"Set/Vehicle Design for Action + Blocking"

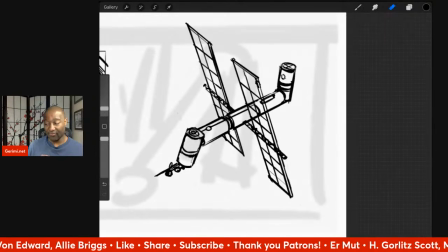(62:26)
because it is a vehicle unto itself, but it is a full set with different compartments inside. This thing is bigger than the Razor Crest, but it would, but I kind of like,
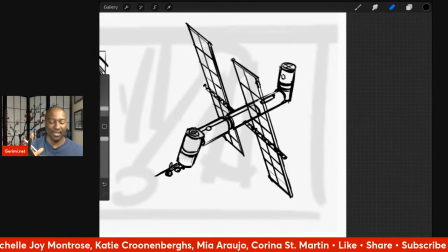(62:39)
in terms of the staging that it takes up in this story, I would put it kind of on that level.
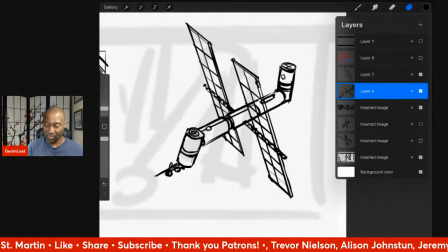(62:49)
There was one other thing that I needed.
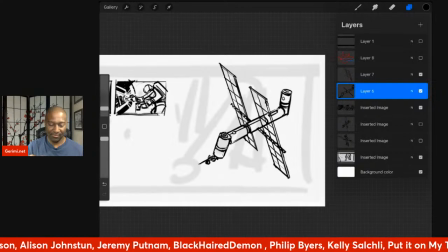(62:56)
I am tempted to merge these two together, but instead I'm just going to group them.
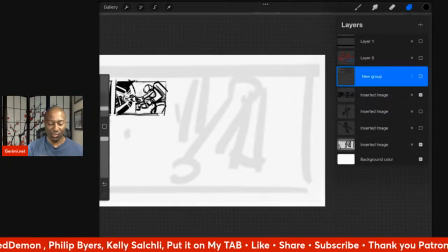(63:03)
When I say these two things, I mean the solar panels of the space station.
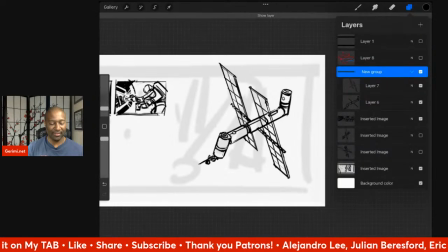(63:08)
Like, even though I've started drawing stuff on top of it that isn't just the solar panels, God forbid I need to change something and it's flattened and I have to erase around it. So I'm just going to leave them grouped instead of merged. And if I need them later on, I can take that group and make a duplicate and merge that.
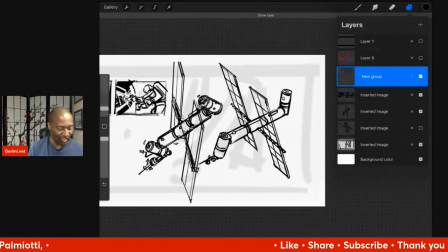(63:28)
But the last thing that I wanted to finish up before I change is that I also was trying to remember where I put the...
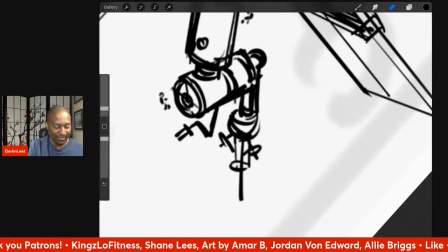(63:40)
Yeah, I had originally designed like an arm, a space arm to attach underneath.
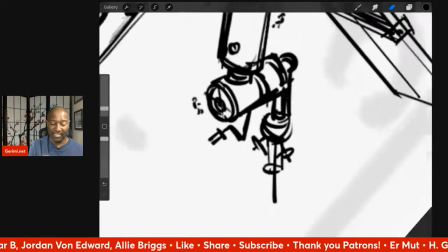(63:48)
And it doesn't play any role in the story at all. It's there because I feel like that's something you would have outside of an airlock.
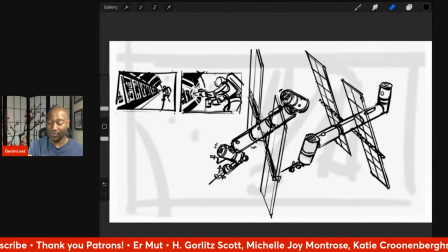(63:56)
But I'm looking at that now and I'm wondering whether I still want to keep it in. Maybe I do, but what I do is, instead of having it on the bottom the way it's in my current shot,
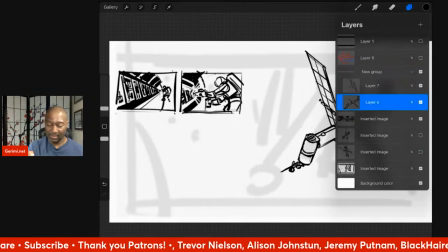(64:13)
maybe what I do is I put it on the side.
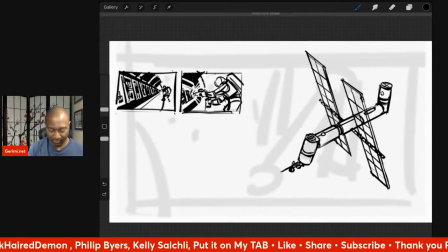(64:24)
So I've got it down here because I don't want it to interfere with any part of the story. It's kind of a strange thing.
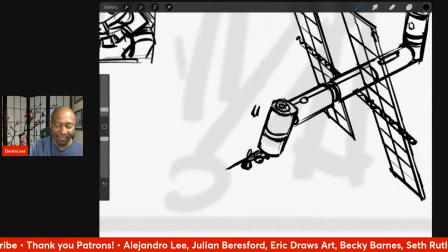(64:34)
The reason for putting it in there is because it feels like that's something that they would have, but I also don't want to put it in a position where the viewer is going to say, when is the arm going to come into play? I don't want to put it in a spot that's going to be distracting.
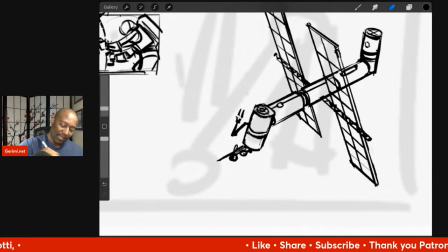(64:52)
So it's there to add some, I guess, a sense of utility. Like, it feels, to make it feel real, not in the sense of photorealistic, but real in the sense of, oh, there's equipment on here that a space station would have,
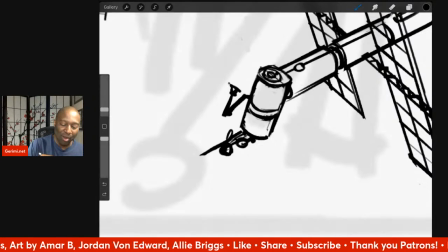(65:10)
but not make it so prominent that you question, when is it going to get used, or why did it not get used? And that's a very fine line, because theoretically, if you put something in the story, you put it there because you plan to use it.
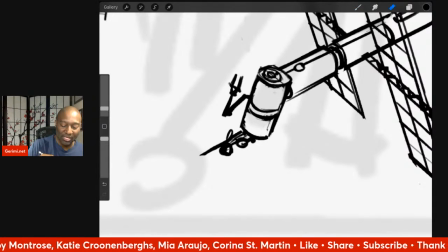(65:26)
But in this sense, I don't want to use it. I just want it to be there to make the thing feel lived in.
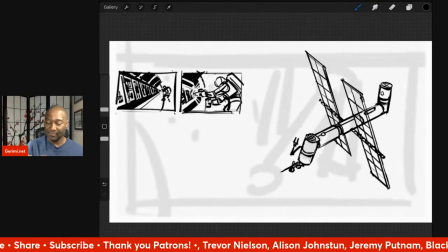(65:38)
Yeah, I think that works for me. Now I'm squinting, kind of giving the silhouette a squint test,
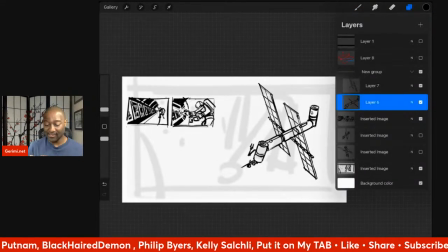(65:47)
which, if you really want to see what it's going to look like as a silhouette, what I can do is, like I said,
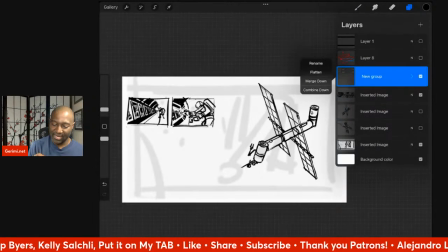(65:52)
let me rename Space Station 2.0.
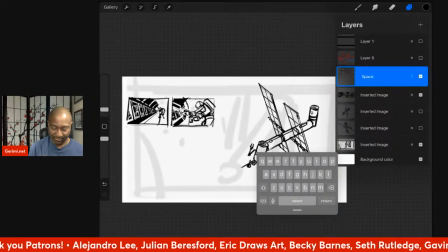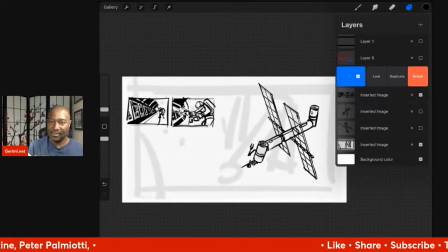(66:15)
Now I can take this, duplicate, merge the duplicate. That's something interesting. I did not know that. Normally, to merge, I would hit this and I would say flatten.